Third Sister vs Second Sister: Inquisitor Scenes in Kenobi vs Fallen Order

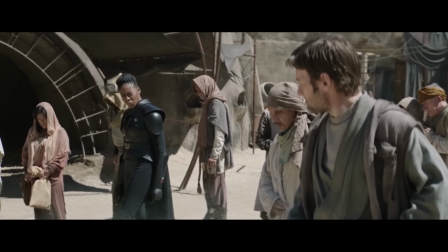497s
They just look like ordinary cloth. Her pants aren't even all black. They're gray in the middle.
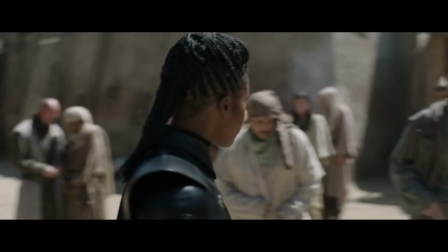502s
Why are they gray there? Darth Vader didn't have half gray pants. And why doesn't she have a mask?
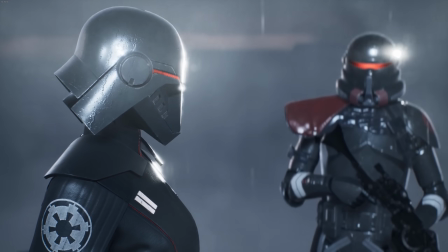508s
This is not intimidating. This is. Faces have expressions which can be read.
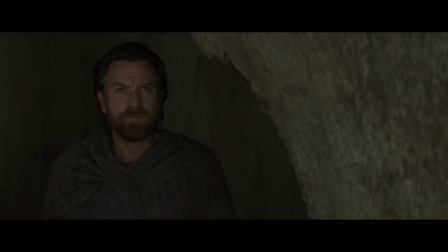513s
Faces show emotion and betray thoughts. Faces give away where one is looking. People understand faces.
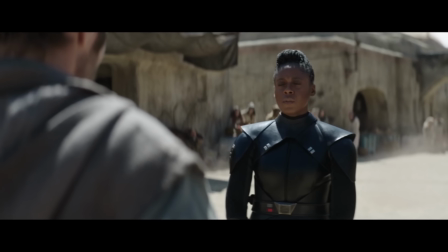519s
They're comfortable with faces. Put your mysterious, intimidating character behind a mask and you make her face that much more impactful when it comes time to show it.
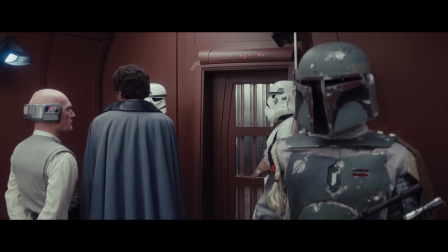527s
It may seem trite and overwrought, but there's a reason villains wear masks.
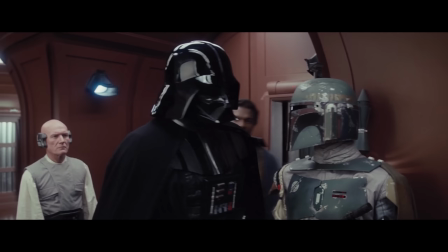531s
We fear what we don't understand, what we can't see, and we are hard-pressed to understand someone whose face we've never seen.
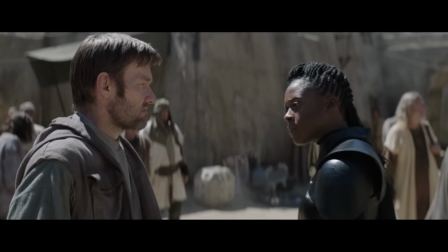536s
Reva especially should be hidden behind a mask considering she's almost certainly a former Padawan,
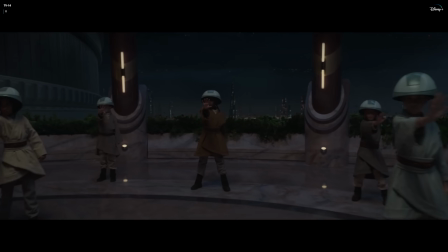541s
and there's a non-zero chance she runs into someone who knows her and might be able to sympathize with her or plan her weaknesses.
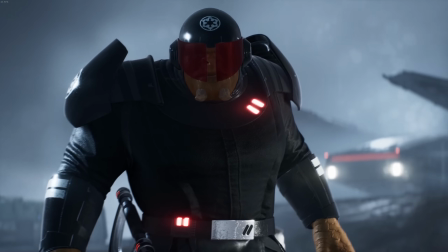548s
Unless your antagonist looks like this, put him or her in a mask, Disney. I'll forgive you for Giancarlo Espinosa,
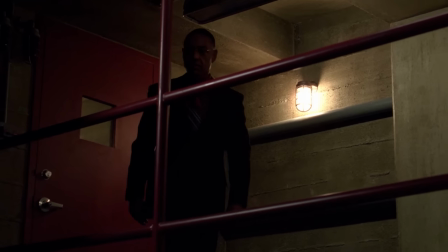554s
but that's only because I've seen Breaking Bad and Better Call Saul and am instinctively terrified of that man wherever he pops up. Otherwise, use the masks. They're basically your brand, Star Wars. Use them.
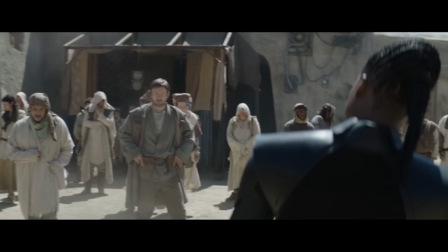567s
Moving on from how characters look to how they talk, I can sum up the dialogue section of this comparison in 3 words.
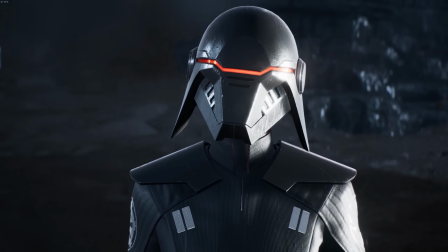572s
Less is more. Second Sister does not waste time. She knows who she wants is in front of her, and she makes the stakes very clear right away.
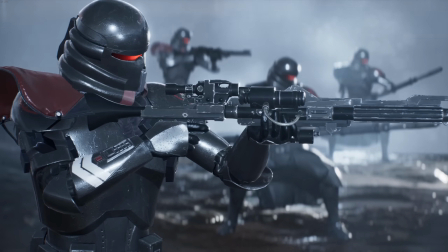580s Summary. Execution.
Reva's dialogue in this scene is quite literally all unnecessary.
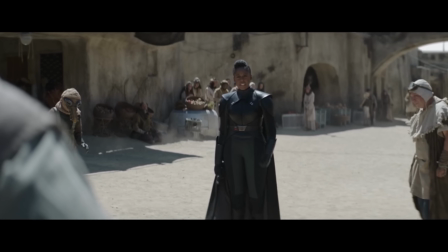588s
The fifth brother tells everyone what they need to know right at the start. Know why we are here.
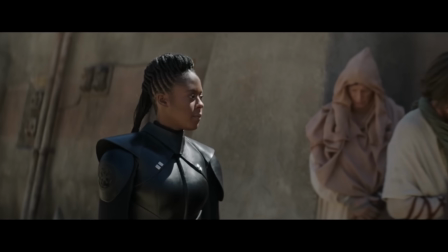594s
And then Reva stretches it out needlessly by threatening severe corporal punishment for some unspecified offense,
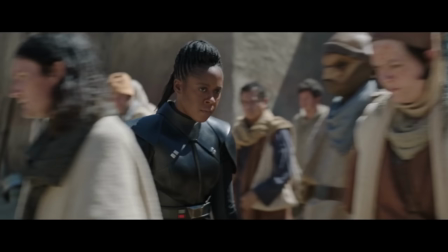603s
Hands go first. and then meting out that punishment when this poor lady tries to play lawyer.
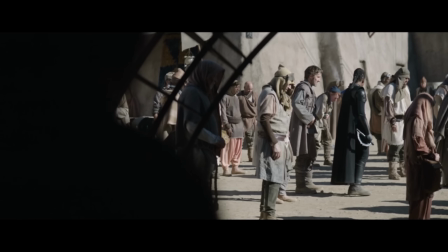608s
Also, doesn't Reva know that chopping someone's hand off in Star Wars is little more than a mild inconvenience?
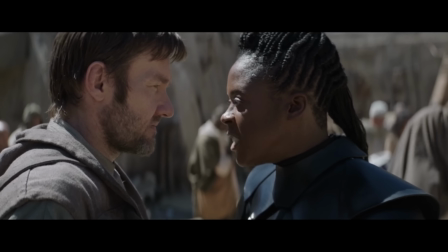613s
Her bloodlust not sated, Reva threatens to murder an entire family because she's certain someone there has information about the Jedi?
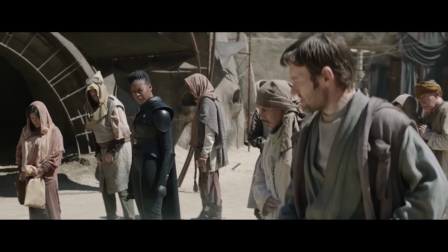620s
Maybe? She doesn't seem to greatly suspect Owen or think he has some information. He was just dumb enough to look her in the eye and draw her ire.
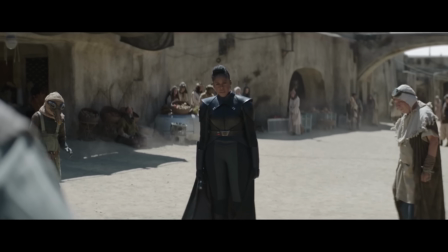628s
She's just flailing about aimlessly, in stark contrast to Trilla's cold, calculated statements.
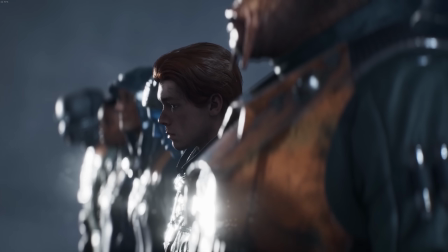634s Summary. Execution.
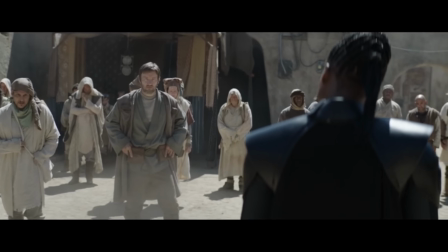638s
So she lectures everyone about how the Jedi failed and abandoned them, which is odd, because she's on Tatooine,
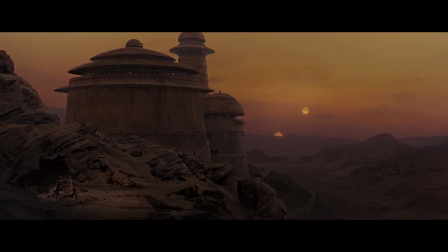644s
a system well established in Star Wars as being under control of the Hutts, who, last time I checked,
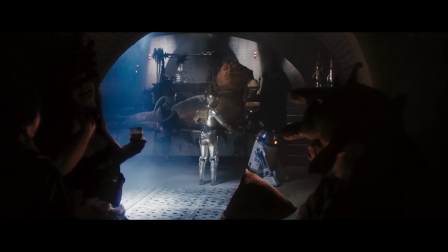650s
are not Jedi. The citizens of Tatooine were basically unaffected by the events of the Clone Wars and the downfall of the Jedi Order.
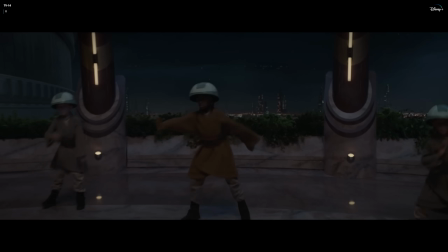655s
A fact Reva should probably know, considering she was, presumably, at once a Jedi Padawan herself.
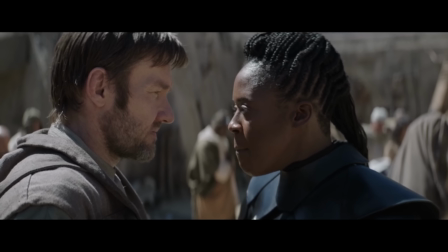661s
Of course, the real meat of the scene is supposed to be Reva threatening Owen and his family.
Tell me where the Jedi is, or this man and his family die.
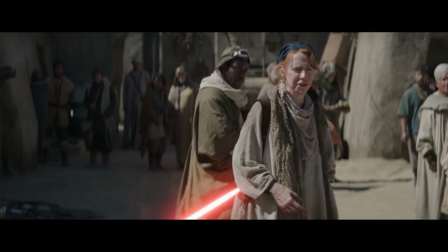670s
But it's an empty threat. Not because Reva doesn't mean it, she clearly has no problem being violent with little provocation, but because the audience knows it won't happen.
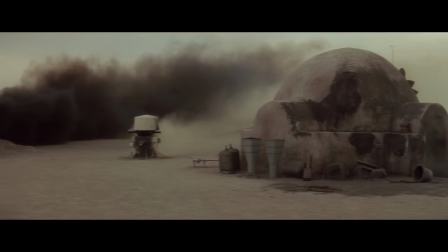678s
We know exactly how and when Owen and Maru die. We know Luke's whole story, so we have absolutely no fear that Reva will carry out her threat.
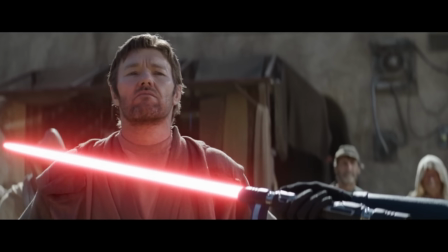686s
We don't have to fear Obi-Wan will reveal himself and put himself in harm's way because we know there's no need for him to.
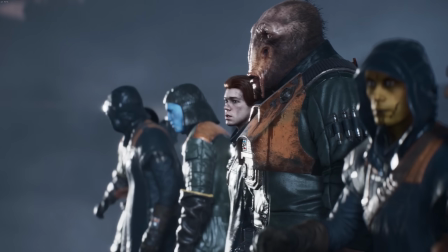691s
There is emotional weight, however, behind the threat and murder in Fallen Order.
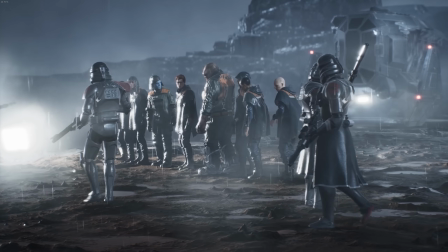696s
As the player/audience, we can safely assume that Cal will survive this encounter, but what about everyone else?
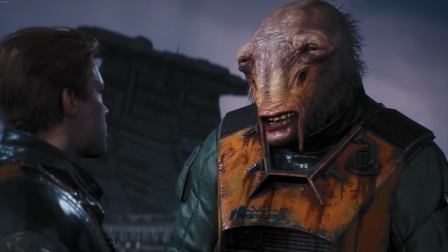702s
What about Prof, Cal's buddy who's been looking out for him, who wants him to have a life that won't end as Prof's is ending?
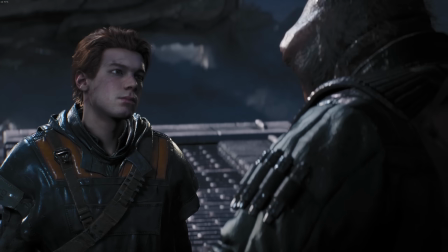707s You gotta move on and live your life. Find your destiny.
A friend whose life Cal just saved.
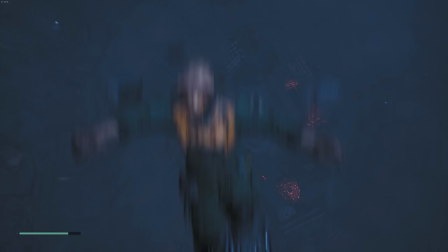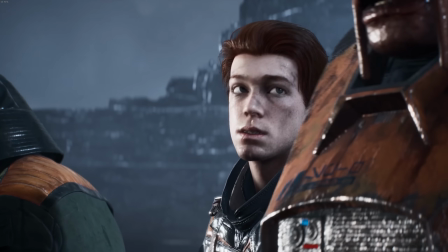719s
Cal hesitates when he's called upon to give himself up, as is human, but Prof doesn't.
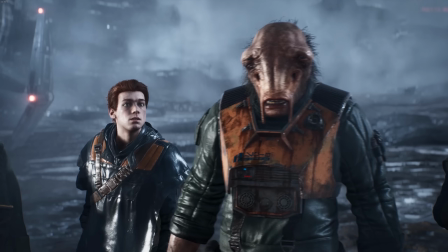725s I think it's time someone came forward.
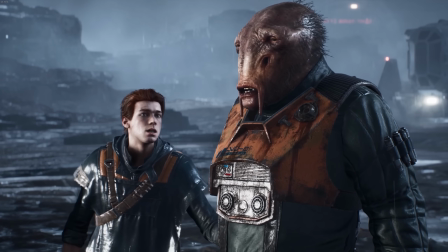729s
Prof's final monologue, without stating it directly, tells how he has no future, no hope for himself.
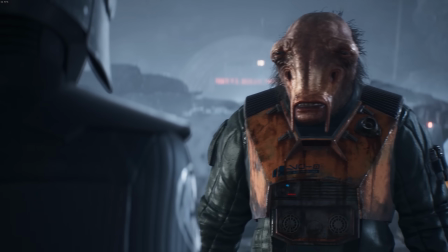735s Then came the Empire. And engineers became scrappers.
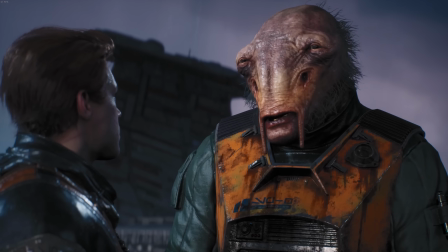742s
It's in stark contrast to the conversation he had with Cal earlier, where he expresses that Cal has a lot left ahead of him.
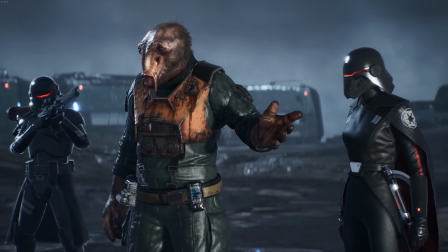748s To the Empire, we're all just expendable. Yes.
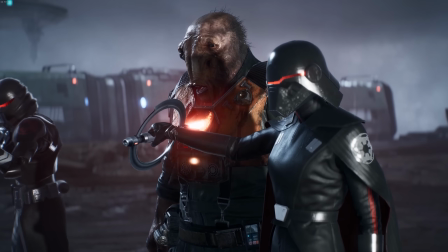754s You are.
Prof gives his life to give Cal and everyone else in that lineup another chance.
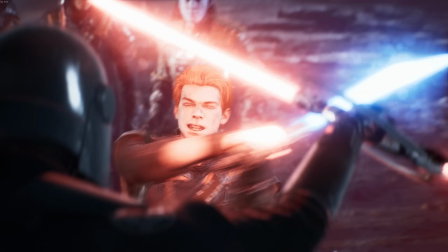759s
His death matters. Maybe not in the way he intended it to, but it matters.
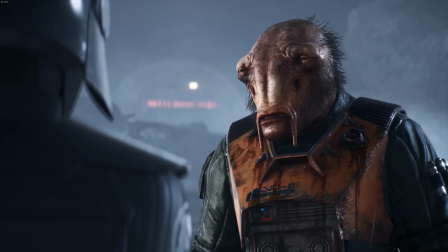763s
It angers Cal and the audience, who, even in a short time, have come to know and like Prof.
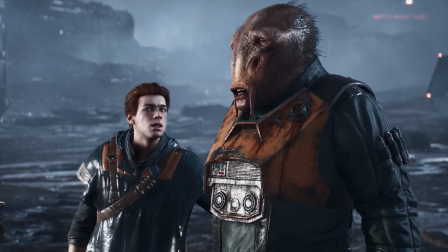768s
When Prof put himself in harm's way, the audience doesn't know what will happen next, even if they have a good guess.
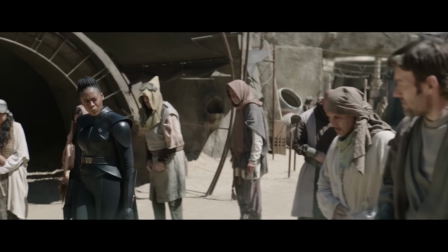774s
When Owen draws Reva's attention, we know nothing will happen to him.
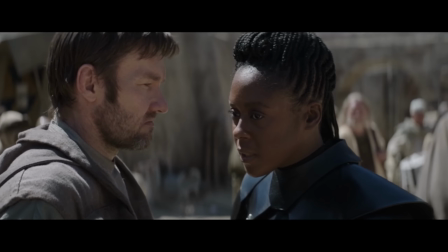778s
She just wastes everyone's time, including that of the audience, until the fifth brother continues his sentence from earlier and plops down the hollow of the Jedi.
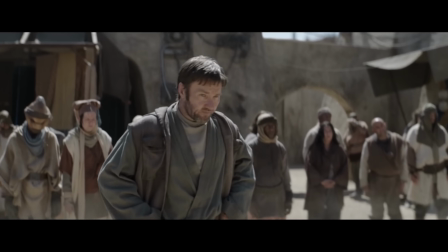786s
I think this moment's supposed to be one of relief for Obi-Wan and Owen, as they realize that neither Obi-Wan or Luke were the target of the Inquisitor's search,
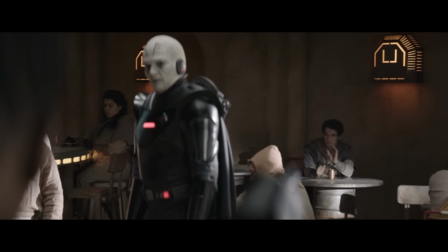794s
but it misses its mark because the audience knew all along exactly who the Inquisitors were hunting,
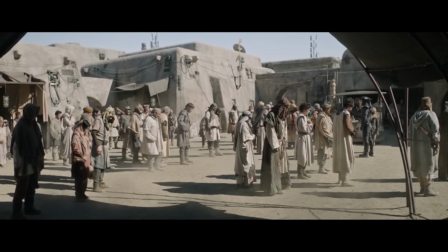799s
so we weren't worried at all about Luke or Obi-Wan. The scene in Kenobi just carries no emotional weight.
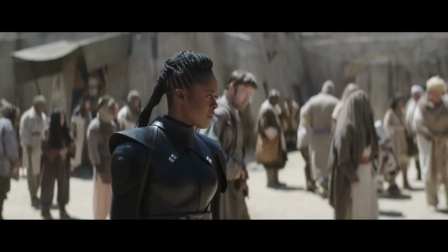806s
Reva's ranting and raving makes it far longer than it needs to be, and it doesn't drive the plot at all.
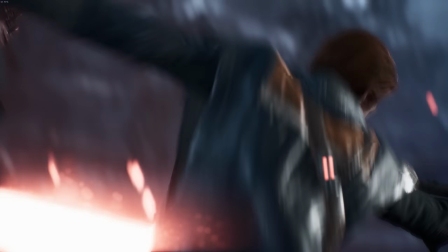811s
Cal chooses in one instant to change the whole course of his life, from safe, if boring, stability to chaos and uncertainty.
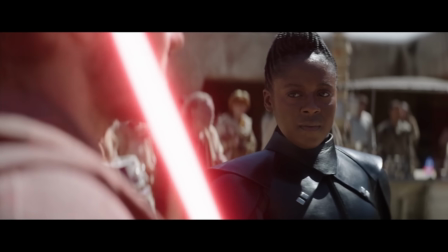818s
No one's forced to make a choice on Tatooine. None of the protagonists make any sort of choice. The scene just happens, and then everyone goes back to business as usual. Listen to how Second Sister delivers these lines.
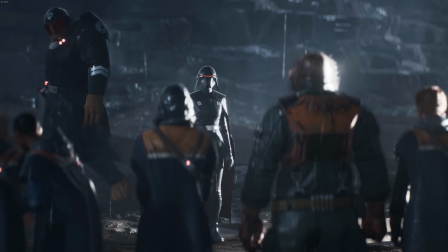829s We seek a dangerous fugitive.
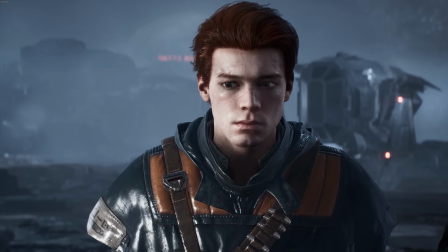832s This is no common anarchist, but a devotee of the treasonous Jedi Order.
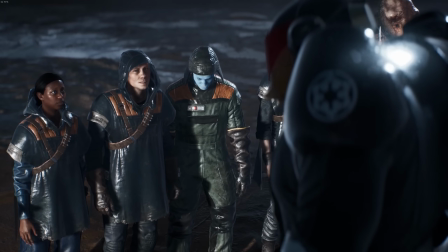840s Failure to turn over this traitor will result in a charge of sedition.
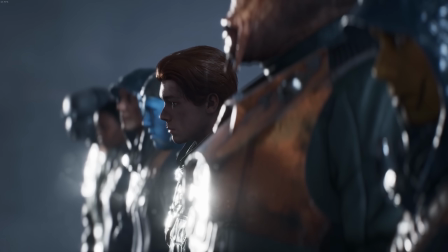846s Turn yourself in, or everyone present shall face summary execution.
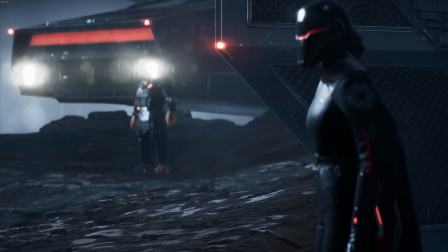854s
She is icily calm, completely in control. The changes in her tone as she murders Prof and blocks Cal's attack are nuanced, subtle.
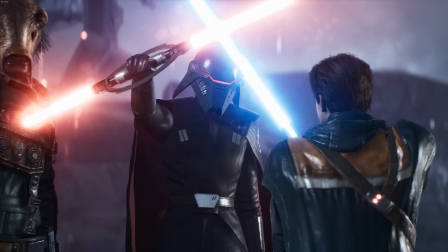863s Yes. Look at this. A lightsaber.
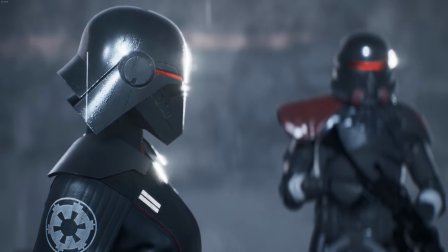868s
Continuing to exude confidence while expressing contempt and satisfaction. Reva, on the other hand, is an absolute roller coaster.
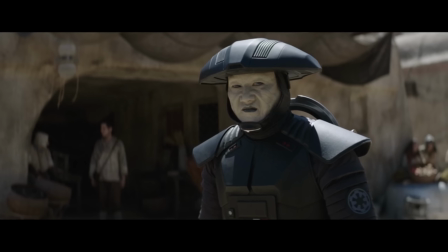875s
She goes from violently angry to almost pleading in the span of 2 seconds.
All we want is information.
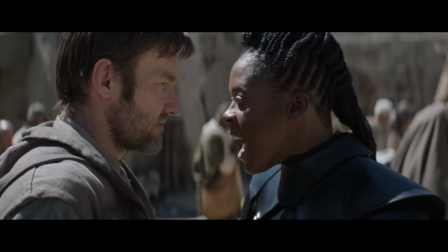881s
Then back to homicidal rage before calmly delivering an inaccurate history lesson.
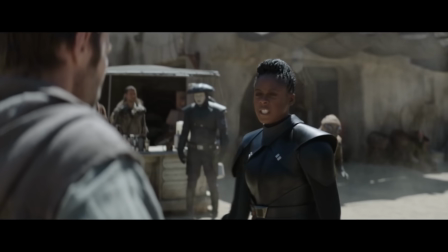885s
It's a mess. She's like a bully who's trying to be nice to get the things she wants, but she just can't help her anger.
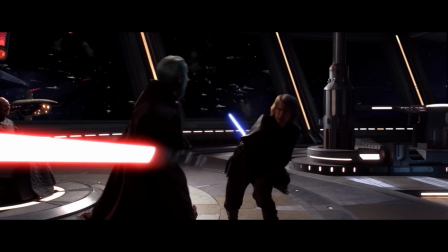892s
Sith are supposed to use their feelings, fear, anger, their hatred,
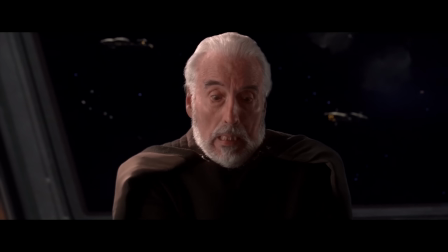895s
to harness them and become more powerful because of them, rather than suppress or ignore them like the Jedi do.
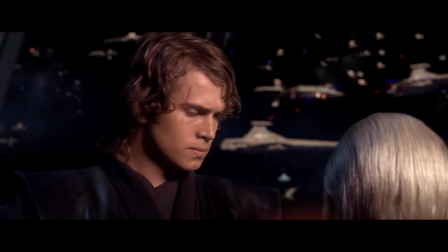901s Good, Anakin, good.
That's what Trilla demonstrates in Fallen Order.
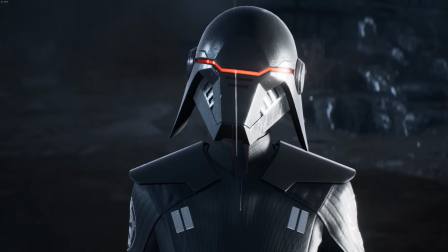906s
She hates the Jedi. She wants them dead, but she doesn't allow that hatred to boil over into pointless rage like Reva does.
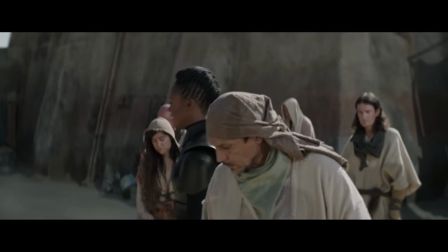913s
I'm not sure whether to blame the writing, directing, acting, or all three for this mess of a choice in Kenobi, but man, is it a poor example of how Inquisitors should act. The scene in Fallen Order succeeds because it establishes a dark, ominous environment,
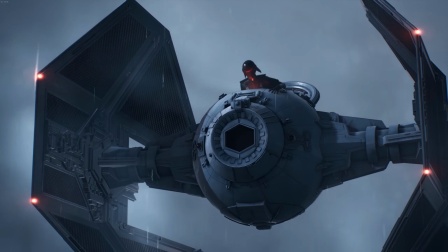927s
uses music and sound effectively, has dialogue that is concise without being too on the nose,
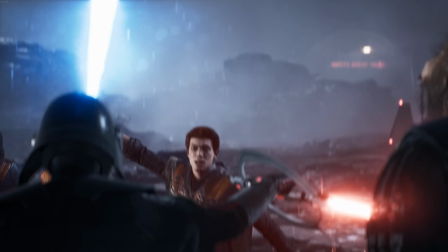932s
slowly builds to an explosion, and has a setup and payoff with real emotional weight behind the choices made by the characters.
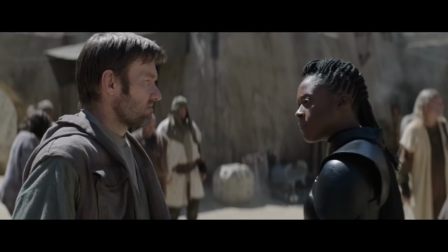939s
The Kenobi scene fails to deliver that same emotional weight. There's no payoff for the setup.
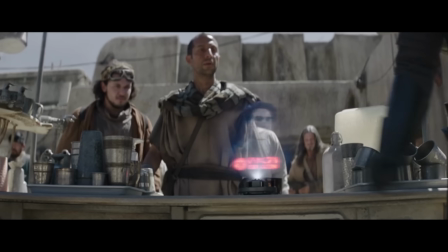944s
Nothing that the characters say or do really matters, and yet the dialogue just drags on.
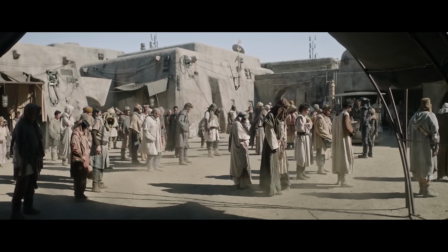948s All we want is information.
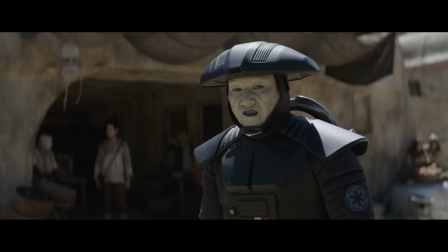950s
The pacing is haphazard, the music's entirely relegated to the background if it's there at all, and the setting could not be more standard and uninteresting.
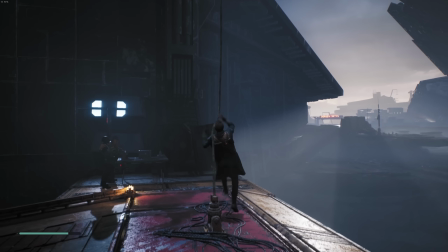959s
Video games often lack in the storytelling department because their main job is to provide entertaining gameplay.
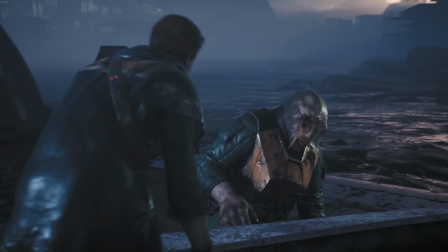964s
Yeah, there are lots of games with great stories and characters, but those elements usually don't take center stage.
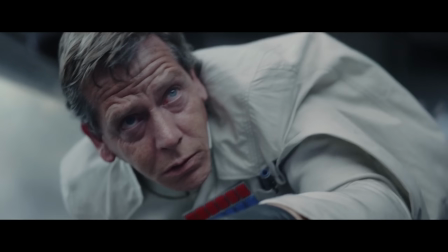970s
They're certainly not the top priority during development. Movies and TV shows have literally one job: tell a good story.
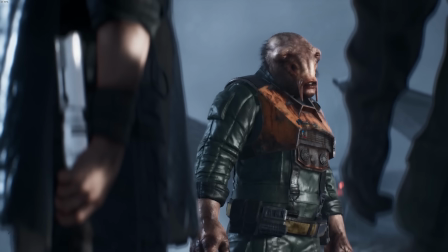976s
So when a video game scene runs circles around a parallel scene in your show, you've got a problem.